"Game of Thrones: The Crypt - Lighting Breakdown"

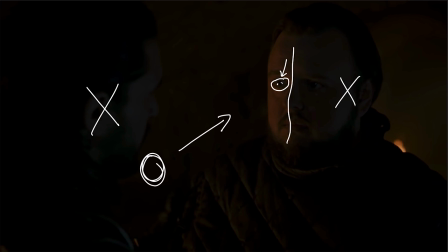[12:01]
As for other sources, you also have this candle in the background just giving some warm light on the cave walls just to add a little bit of depth. They've also done some really cool stuff with the color to help add that depth in as well So if we go over on the right side here,
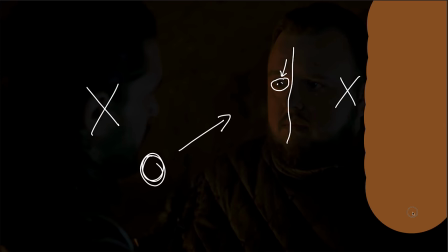[12:17]
you can see we're having that really nice warm color If we go into his face, you're going to see it's a little bit cooler dark kind of
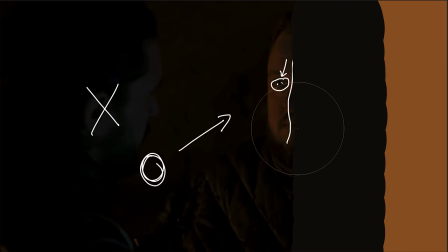[12:26]
bluish muddy green back to his face Which is a warm color and then over on to john's face,
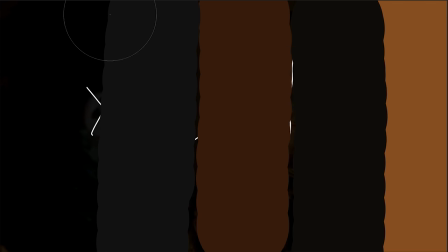[12:31]
which again is that cooler color So you're getting this back and forth between warm cold warm cold and it really adds some depth using those different color temperatures Jumping over to the exposure shot, we're gonna have, again,
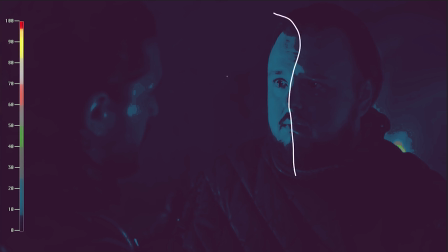[12:43]
a very similar consistent look across all of these with our key lights being around that like 20 IRE. The candle in the background putting off about 30 IRE, which makes sense to give a little bit of separation between Sam and the background with his dark clothes here.
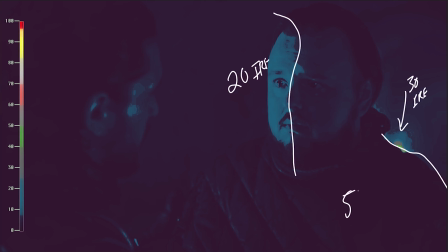[13:01]
So we get a nice sort of silhouette. And then the rest of the image falling into that 5 IRE range or at least under 10 to keep it really, really dark and feeling like it was only lit by those candles. And then finally, jumping into our last shot, this is gonna be, again, very similar.
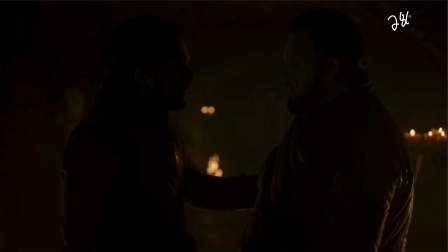[13:19]
So having color temperatures of 2,800 Kelvin throughout, we have a light coming from the back, giving Sam a nice edge, motivated by probably these candles in the background or possibly some other candles off to the other side. A little bit of an edge on John right here going down his face and onto his arm.
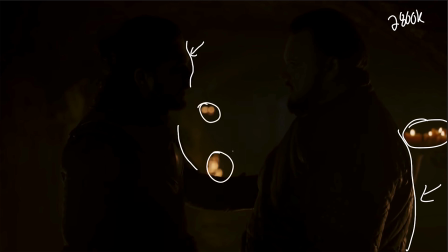[13:36]
And then we also have some candles in the background, just adding as background elements. Now, this one, they did something a little bit different. They've actually sort of inverted what they're exposing for. So in the background here, the background is what's being exposed.
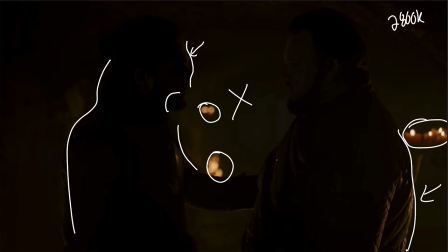[13:50]
And then they're allowing the talent to fall off into silhouette. If we jump over to the false color shot.
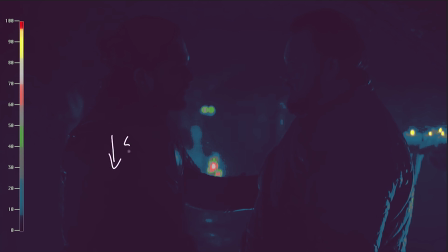[13:57]
So our talent now is basically falling under that five IRE range. And then our background now right behind them and underneath the arm here. even over onto the right side where these candles are is falling into that 20 IRE range giving us the exposure and the separation that we need from our subjects and our backgrounds.
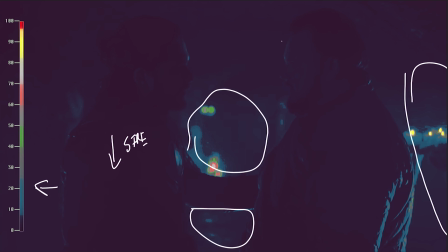[14:17]
So that's basically it for analyzing these six shots and figuring out what sort of exposure levels we need. Now let's jump into the studio and see what gear we can use to recreate these shots. If you want to check out part two where we go on set and actually try to recreate this shot using budget filmmaking tools. I'm going to leave a link right up here as well as in the description below, so definitely go and check those out. If you have any questions about how we analyze this footage, or if you want to see more of these videos, definitely let me know by leaving a comment down below. Hit that like button as well, and subscribe for new videos every single week, and I'll see you in the next one.